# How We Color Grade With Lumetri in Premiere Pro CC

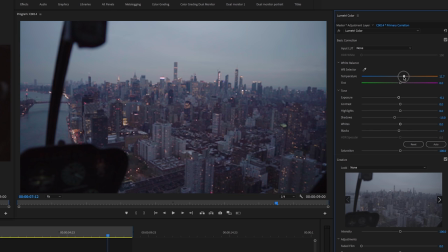It's becoming very purple and pink. So I'm gonna drop the magenta down on my tint, and I'm gonna go back up to my temperature, warm that up a little bit, drop down my tint a little tiny bit. That's looking a lot better. There is a little bit of magenta here in the shadow. So I am gonna come over to my hue versus saturation curves.
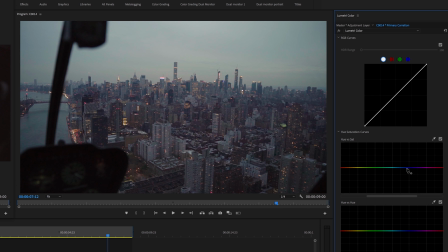And I'm just gonna kind of put a point here in the blue and then a point here in the kind of red, because it's this bluey pinky look that I kind of want to desaturate a little bit. So I'm gonna toss a point right there in the center, and I'm just gonna drag that down a little tiny bit. So if I turn that on and off, you can see ever so slightly, it's taking that little bit of pink out.
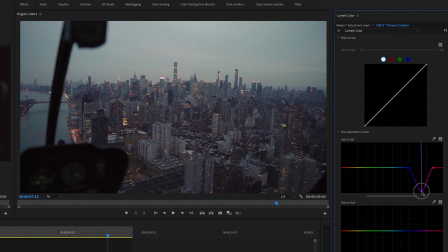I'm gonna go a little heavier on that, and that looks a little more neutral.
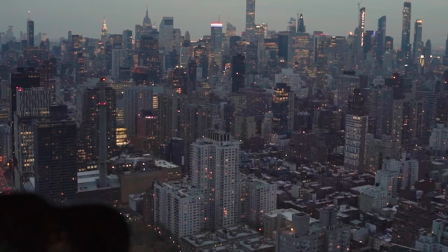So turn that on and off, very subtle, but it just takes that pink out of the shadows. The beauty about video and making, you know, your clips look cinematic and grading them is that you can really give a mood, any mood you want to that clip. So all of the clips look pretty neutral here now. So now for the fun part. So I'm gonna click on my secondary correction adjustment layer. If you've done your primary correction correctly and spent the time to match all your clips, then you should be able to put one giant adjustment layer over the entire video file and have that correction affect the whole video without having to go back and adjust the color. So there's a couple of things I like to do with my secondary correction. I really like tinting the shadows blue. I do like that teal and orange look. So I'm just gonna talk through the process I use.
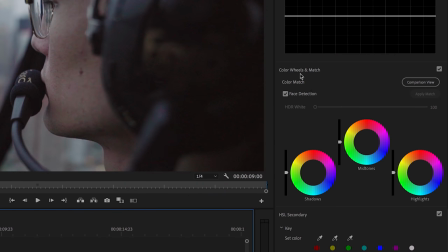So I'm gonna come down here to color wheels and match. And I'm gonna just pop right over here to the shadows. And if I mouse over, you kind of see this target. So if you click and drag, you can kind of drag that target around to any color.
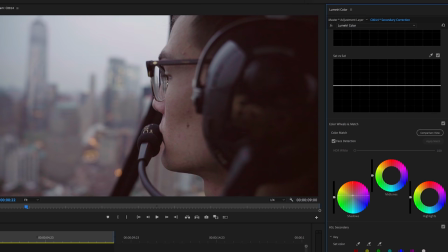So if I drag it up, it's gonna kind of add this like warm tint to the shadows. It looks kind of retro. If I drag it to the left, you kind of get this greeny, sickly look. To the right, you're getting pink. And if I go kind of diagonally down, you're getting this kind of blue, turquoisey look. Now, you don't wanna go too heavy on that.
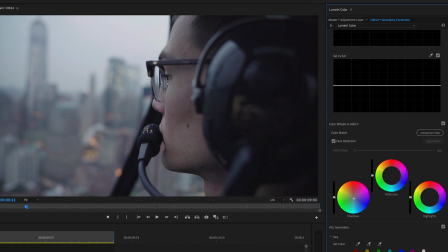I kind of just like ever so slightly, small little tint of that shadow. And I do like to take this slider and drag the shadow down a little tiny bit. Turn that on and off. And then this color wheel here will adjust your midtones. So there's kind of three here. You've got your shadow tint, your midtones, and your highlights. You can see the difference here.
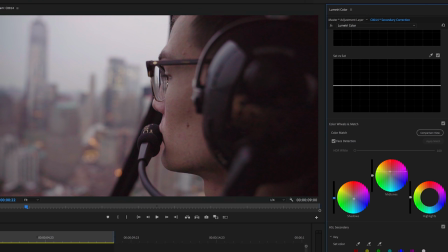It kind of really tints the whole image a certain color. So I'm just gonna play with this till I kind of like it. I like this kind of like neutrally look right about here. I'm not gonna touch the highlights, but I am gonna show you what they do.
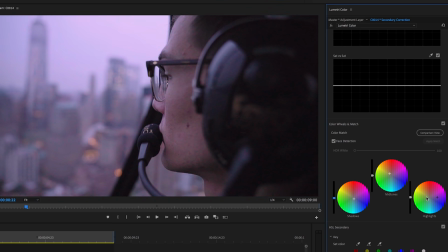You can see it's just kind of like the sky, the city, his face. I'm gonna come back over to the shadows and I'm gonna just drop this down a little more, make this a little more green. So turn that on and off. So it's very slight. All right, so I want this to look a little more contrasty.
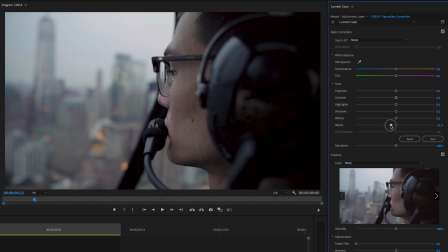So I'm gonna take my blacks, I'm gonna drop those down a little tiny bit. And I am gonna take my temperature slider and come back towards the blue side a little tiny bit. And I'm gonna tint this a little bit green because I'm going for that kind of turquoisey look. So if I turn on and off my basic correction there, you can see a little bit of the correction that that just made.
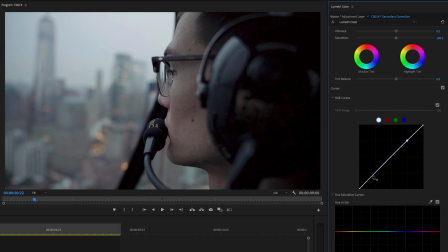All right, so now I'm gonna come down here to my curves and I'm just gonna add a little more contrast. So just like a little basic kind of S curve here.
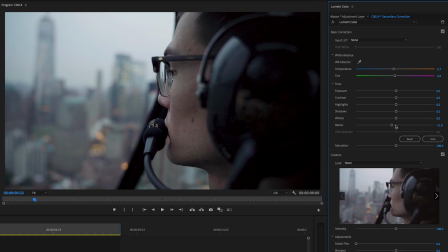According to my scopes here, my blacks are a little crushed out. So I'm actually gonna bring those back up a little tiny bit.
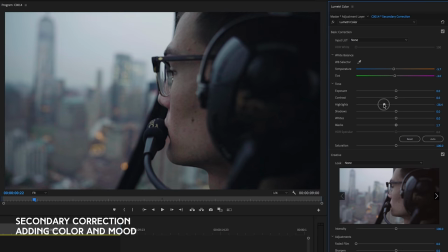And I'm gonna drop my highlights and my whites down a little bit to flatten out the image.
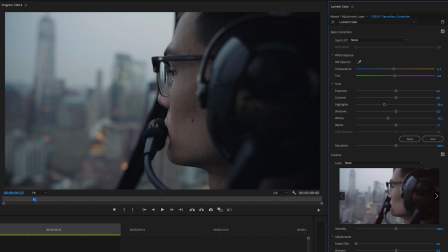I turn on and off this adjustment. You can see that it's kind of added this cinematic flat kind of look. His skin tones aren't looking so great.
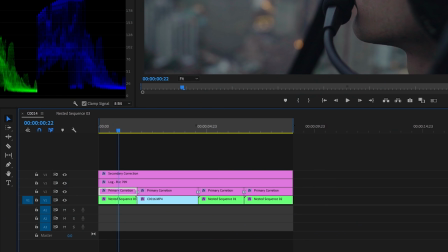So I'm actually gonna come back down to primary correction and I'm gonna turn off my secondary correction and I'm going to just adjust his skin tones to be a little warmer.
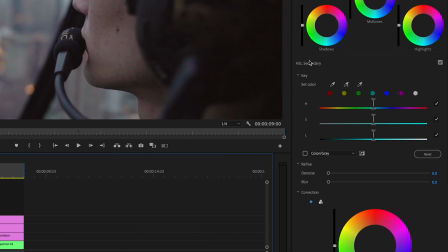So I'm gonna come down here to HSL secondary and I'm gonna select the red color and then I'm gonna come here to color/gray and that's just gonna mask out that color. So basically what we're doing here is making a mask, an adjustment mask for a certain color. So we've chosen the reds in the photo and we're gonna just adjust those colors.
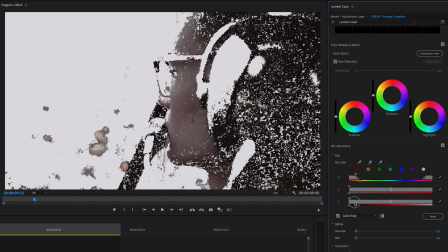You can see the mask here, it's a little messy. So I'm just gonna drag this luminance one up a little bit so it's not tinting the blacks at all.
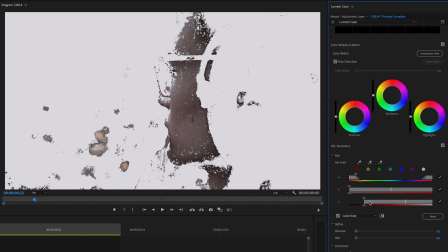We don't want this color adjustment to affect any of the darker colors, but you can see it's kind of eating into his skin here, so we want to be careful there. And we're going to want to soften the mask, so we're going to come down here to denoise on blur and just kind of boost this up just to make the transition of that mask a little more feathered.